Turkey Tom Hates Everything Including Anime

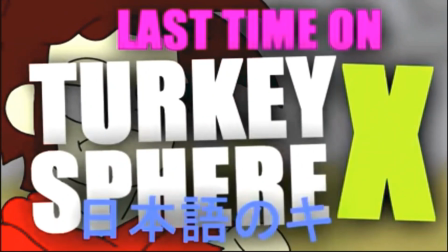Last time on Turkey Sphere X, Turkey Tom was making a video about anime.
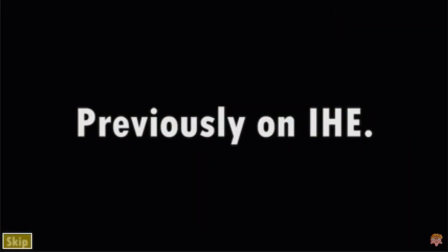Soko no kabe no suate, ikutsu kamakuma data.
The first issue I have with anime is the rather lazy animation tricks that lots of these shows and movies employ to save time and money.
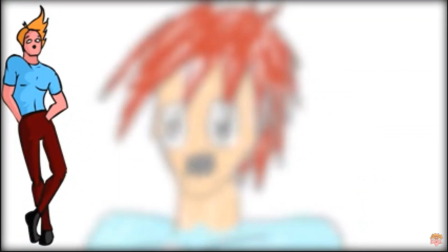There are a whole bunch of animation tricks I've noticed these shows use to try and get around doing any actual animation to save budget and time.
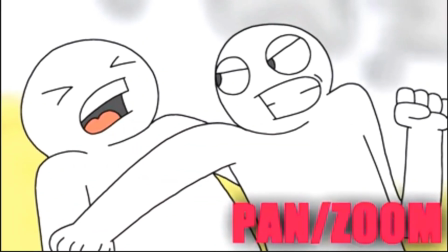Some examples I've noticed are having some pictures with just a few pans and zooms when a character is supposed to be in action to imply movement.
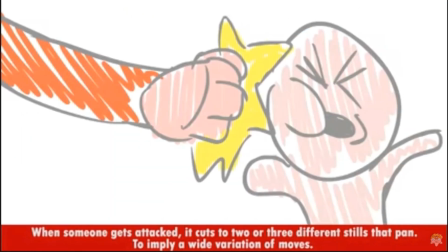When someone gets attacked, it cuts to 2 or 3 different stills that pan to imply a wide variation of moves.
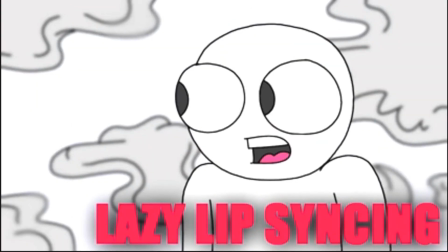Things like having just a few frames move when the character is talking, so it looks like their jaw is just opening and closing with no real animation,
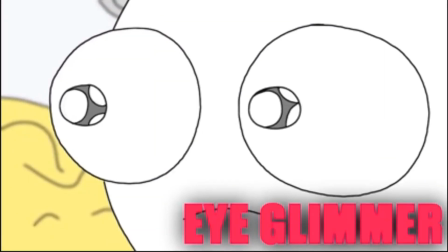and doing that little shimmer in the eye so people don't forget it's supposed to be animated.
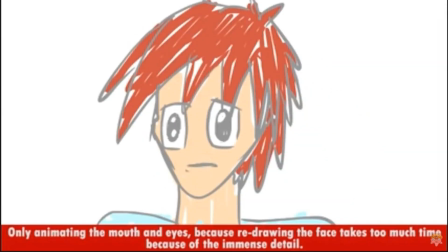Only animating the mouth and eyes because redrawing the face takes too much time because of the immense detail.
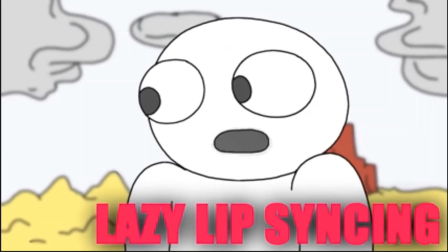Having the mouth move in a loop during a shot and not even bothering to sync up the audio so the shot looks lazily done and makes it really hard to focus on the actual subject of what they're talking about because of how glaringly obvious it is that the mouth has no relation to
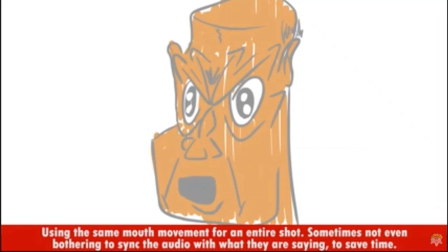what they're saying. Using the same mouth movement for an entire shot, sometimes not even bothering to sync the audio with what they're saying to save time. And while this doesn't really fall into the category of the animation itself, the shots where the characters are constantly gasping at each other with reaction shots.
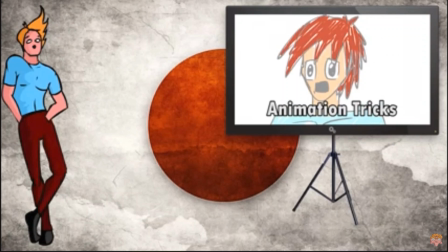Oh, but the thing that gets to me most, and it's not really to do with the animation specifically, but it does fill time, is when there's a reaction shot of a character who does nothing but grunt or go,
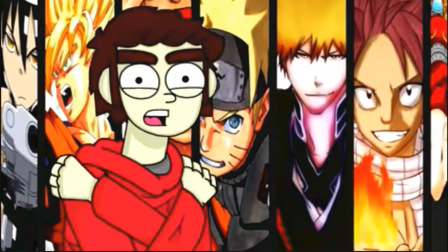huh? But one thing I have noticed while watching various anime in my time is that there are various character archetypes. There, now that that's out the way, here's a bunch of stupid shit that anime does that drives me crazy. Character archetypes.
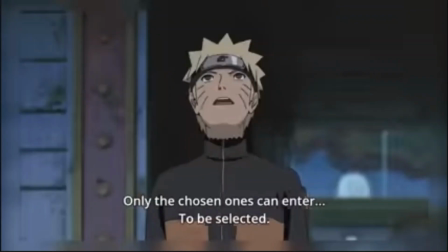For example, the main character of the show is usually a hot-headed boy who doesn't really know his full potential and is ready to fight for the good of justice and his people or something like that.
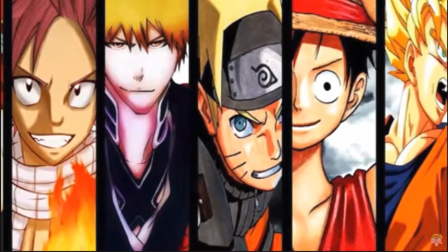For example, is there a reason that a large portion of anime protagonists have to be a hot-headed boy who is pretty good at fighting,
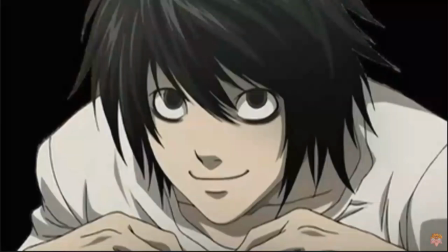or at least eventually learns to become a great fighter, who will flip their shit when they see any type of crime or injustice?
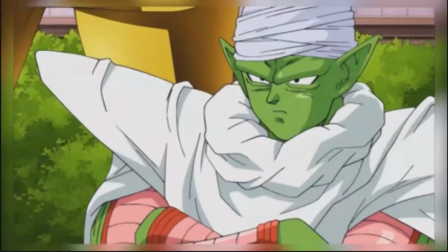There's always a quiet, reserved character who nobody really knows much about, but is actually more powerful than the rest of the characters around, and when it's time to fight, they show their true strength.
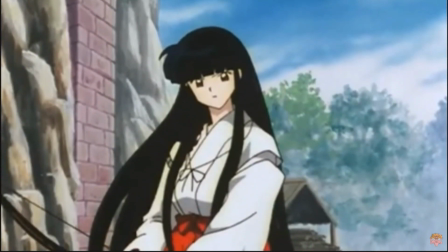Or what about that classic backup character that is better than everyone in terms of their skills,
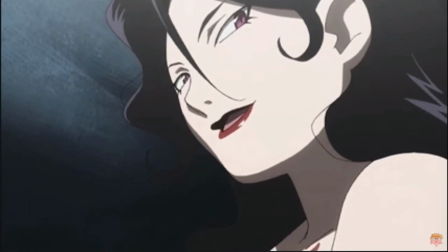but keeps themselves reserved and only actively does anything when a cool action scene is needed, or...
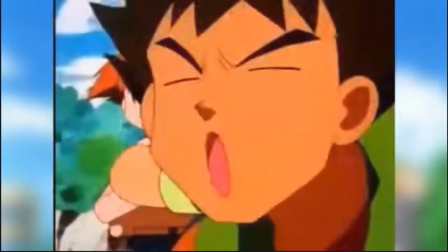Then there's the extra third wheel character. Most likely they're not as good or skilled at fighting as the main character is, but we come to enjoy seeing them around because of how charming or goofy their antics are.
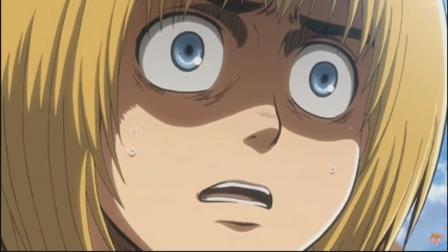Let us not forget about that third wheel sort of character, you know, the one that's not quite as skilled or cool as the other character,